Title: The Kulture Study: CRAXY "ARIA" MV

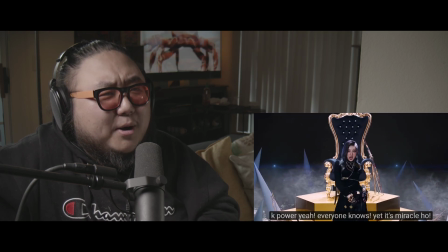What an abrupt
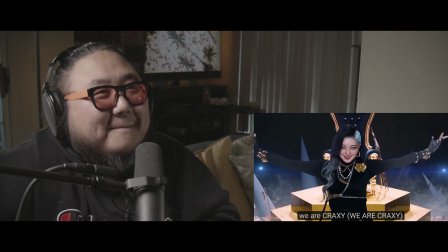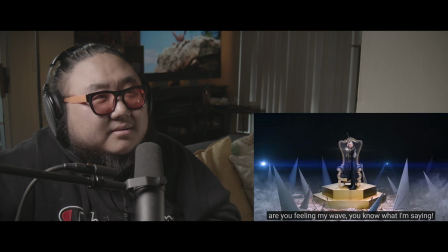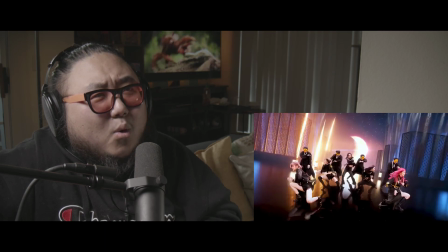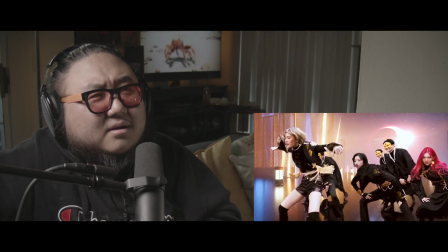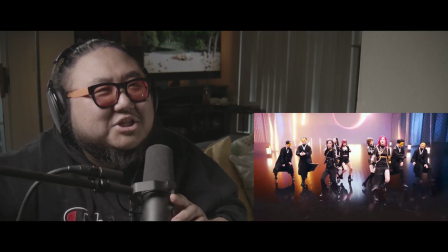Oh, damn, I love this camera work. Oh my God.
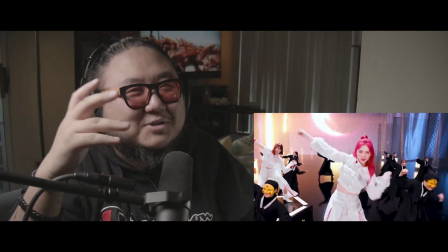Oh, okay, the progression into the final chorus was awesome. Yeah,
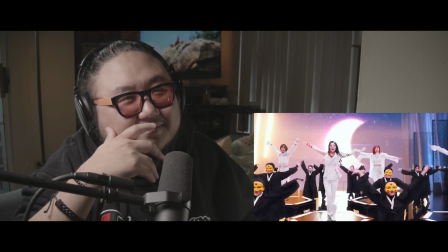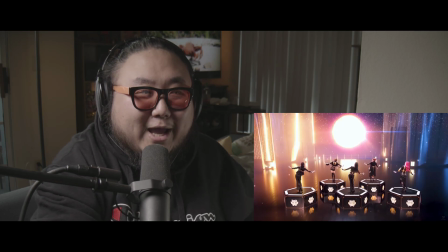love that little subtle footwork. Okay, I can see why y'all wanted me to check this out. Okay, so we're going to watch that again for sure. But first initial impressions, ARIA by CRAXY, it's not a perfect debut. There are certainly some things that they could work on. But the other things that they do well, I think they do it extremely well. That's the thing. It's kind of crazy how good this group is. I think some of the members, their lines could use a little bit of adjusting. I don't like how they sang certain parts, or it just didn't feel clean. And I think that would have been on the producer to kind of clean that up, make them redo takes or whatever, or rewrite the melody in a different way. But with that said, I think the music video is also weird. It goes from high budget to not high budget to... Oh, guys, remember to sneeze into your elbow and to practice social distancing. But the music video, it was well made overall. There were just some scenes where I'm like, doesn't look that great. You know what? Let's just watch it again, and then we'll do like a play-by-through. Also, man, this song is long. I like it, but man, it's long. I love a very rich song like this.
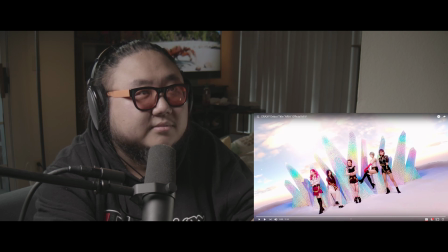All right. 3, 2, 1.
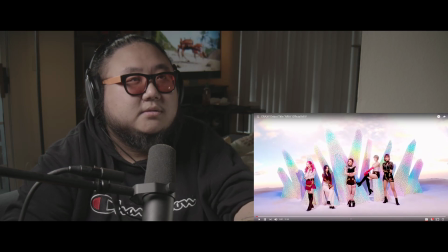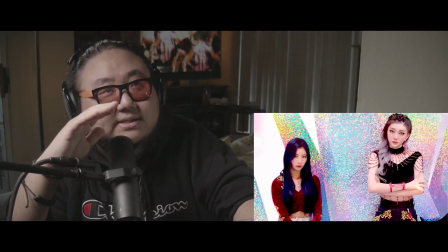This opening with like dead silence is weird.
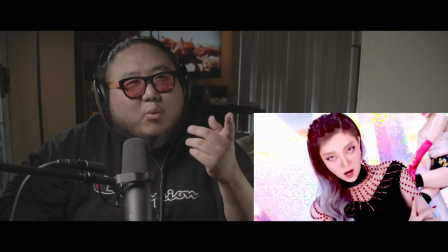Also, I don't know why they're... Hold on.
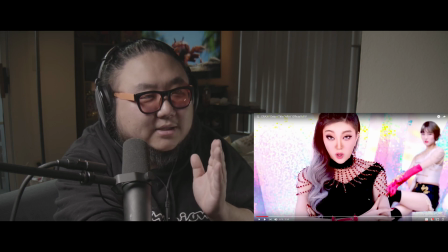I don't know why they're on this set, because they never bring it back, and this doesn't match their themes at all in any way whatsoever.
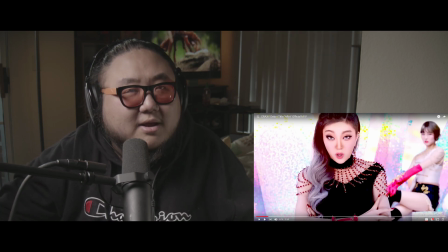They don't have like a rainbow theme. They don't have a crystal theme. So this set makes no sense, because the rest of the music video has a very strong historical, like a Korean historical influence to it.
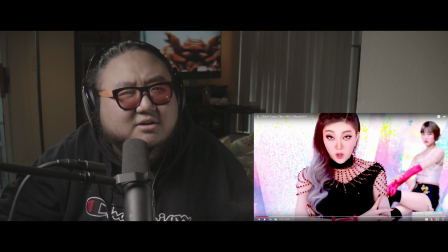Maybe it's just for the intro, but it still feels odd. It feels like an outlier.
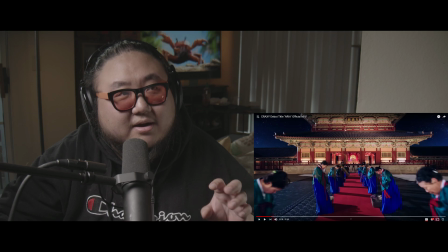Yeah, so like it stops right there, and then it transitions into this.
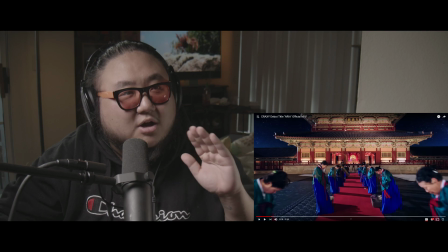And this long sweeping shot, like this, like, well, it's not a sweeping shot, I guess.
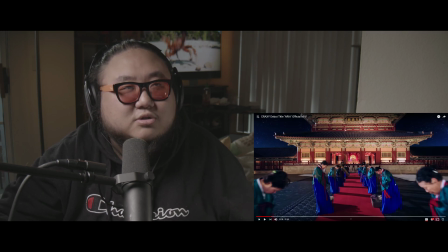This long straight zoom, so cool, so cool. You know, a lot of what makes videos look cinematic is cinematic movement, and cinematic movement would be a movement like this.
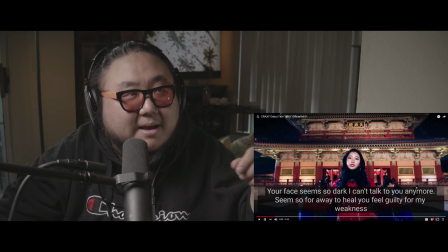A little speed ramping to speed it up.
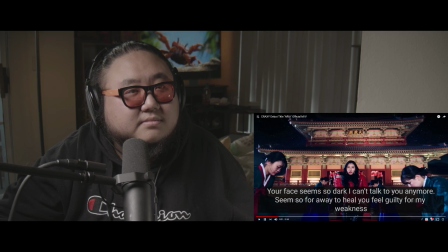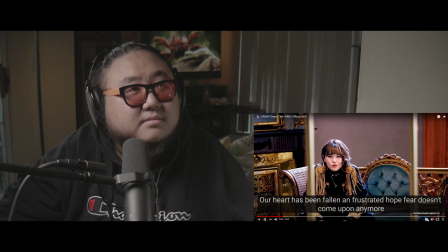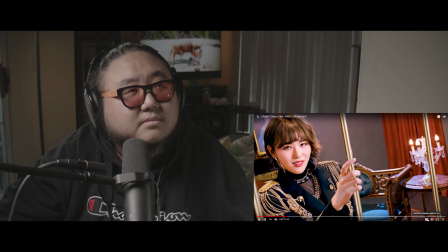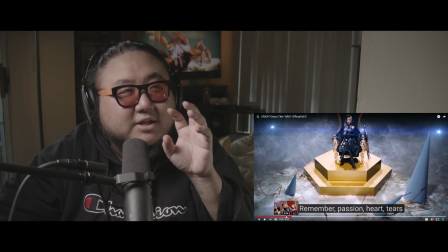Okay, that transition from going from this really fast rapping to like almost silence is my favorite part.